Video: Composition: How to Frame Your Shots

In this video, we'll be talking about one of the most important parts of videography, which is composition. There are a few rules of composition that you will want to follow almost always. And with anything, there are exceptions to every rule, but in order to make those exceptions, you have to know what the rules are. So let's get into it. Composition basically means how pleasing an image looks to the eye.
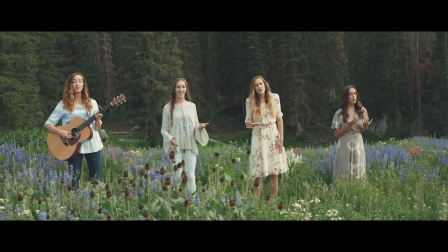(0:19)
Here's a few examples of good composition. As you can see here, each of these images look pleasing to the eye and makes you just feel warm inside.
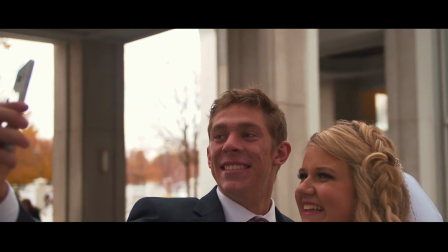(0:26)
And here are a few examples of bad composition. These images may make you feel a bit uncomfortable, and we're going to talk about why. The first rule of composition that we're going to talk about is the rule of thirds, and this is the rule that I most commonly see beginner filmmakers break.
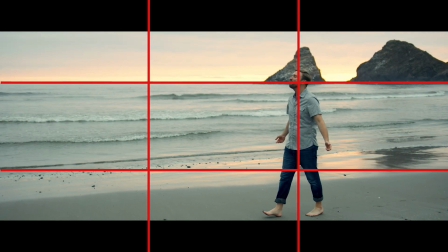(0:40)
The rule of thirds says that your subject should be framed in one of the thirds depending on which direction they're facing, and their eyes should be on the top third. This makes the image look the most pleasing. So when your subject is looking straight ahead at the camera, they should be in the center of the frame.
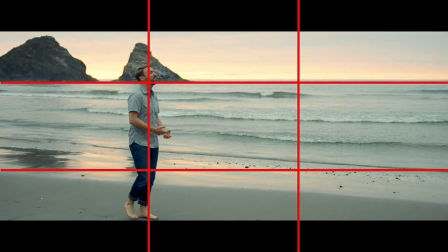(0:54)
If they're facing to the right, then you should put them on the left third and give them more space in front of them.
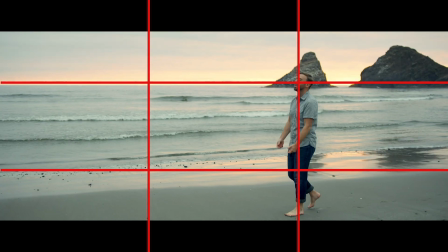(0:59)
And if they're facing to the left, you should put them on the right third.
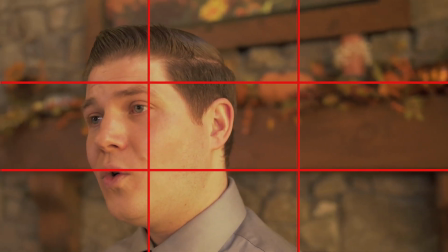(1:02)
Not doing this will result in awkward framing, which makes you feel uncomfortable as a viewer because it doesn't give them room to breathe, and we don't like that.
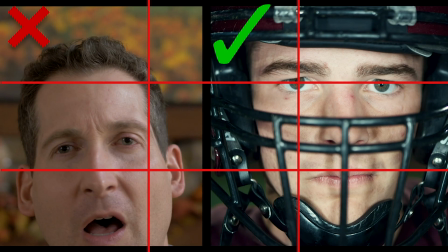(1:09)
So with this rule, remember to keep their eyes on the top third and avoid giving them too much headroom,
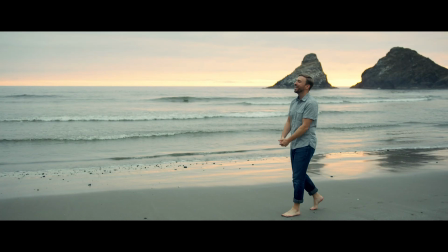(1:15)
and make sure to always give them enough room in front of them, whichever direction they're facing. One of the biggest mistakes that I see beginner filmmakers make is giving their subject too much headroom and not framing them correctly by following the rule of thirds. The second rule we're going to talk about is filling the frame.
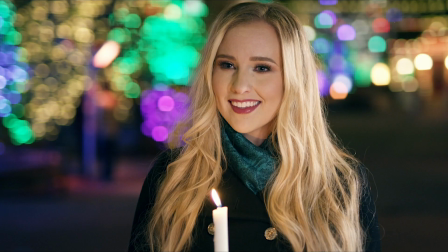(1:29)
The difference between these two images is that one of them is filling the frame and the other one has a bunch of dead space everywhere, which doesn't make it look very good.
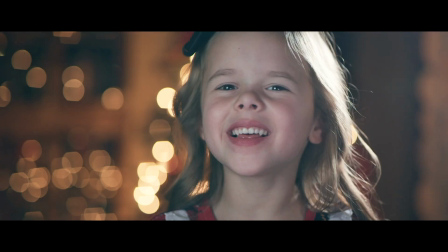(1:37)
You want to fill the frame with your subject, whether that is a person, a building, or a product.
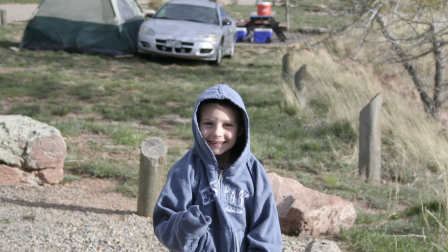(1:42)
Get rid of all the dead space around it and make sure that your dominant subject is filling the frame and everything else that doesn't have to do with it is out of the frame, because having good composition is more than just what's in your frame, it's also what's not in your frame. You want to get rid of anything that distracts from your subject, and when possible, shoot at a low aperture so that if there is something that you can't get out of the frame, it's at least blurred out so that your attention is focused on your subject. The third rule we're going to talk about is being symmetric. This means that any and all lines that you see in your frame should be symmetrical. Look for leading lines that would help bring the focus of the viewer to the subject, and make sure that your horizons are level, and that if you have something filling one side of the frame, there's something on the other side of the frame to balance it out. The fourth rule of composition is to create depth.
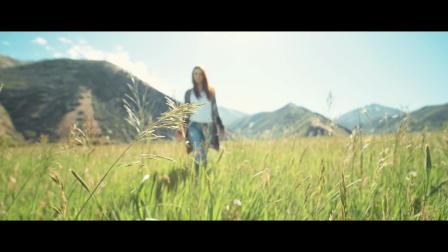(2:27)
This can be done by first shooting at a low aperture, and then also having foreground in front of your subject and background behind your subject.
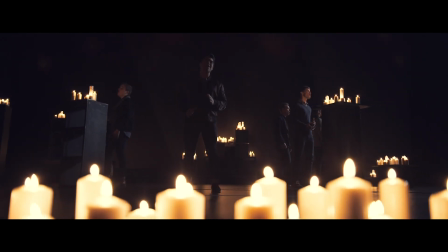(2:35)
In any filming situation, you can always look around and see what could add depth to your image.
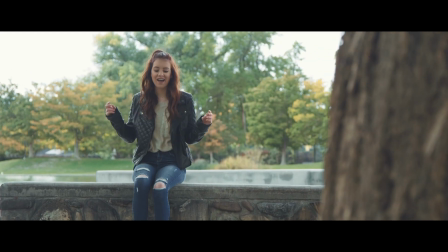(2:40)
Like, for example, these shots reveal the subject from behind a tree or a pillar, and this shot has light bulbs as the foreground.
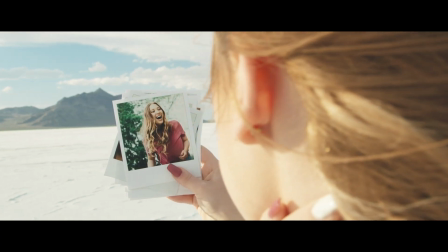(2:46)
You also want to choose an aesthetically pleasing background like a mountain, a building, or something that fills the space behind them,
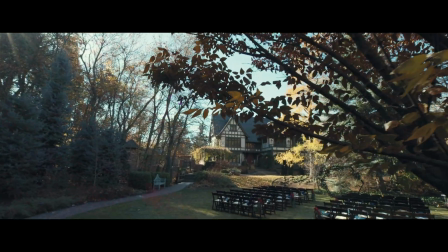(2:52)
because it's always more pleasing to see a beautiful background behind your subject than nothing at all. And another important way to create depth is to create distance between your subject and the background. A big mistake that I see beginner filmmakers make is having their subject film right up against a wall. This makes your image look flat, so get your subject away from the wall to create depth, and that will end up making your image look a lot better. But that's it for this video. Make sure that you practice with each one of these to the point where they will just come naturally. Thanks so much for watching, and we'll see you in the next one.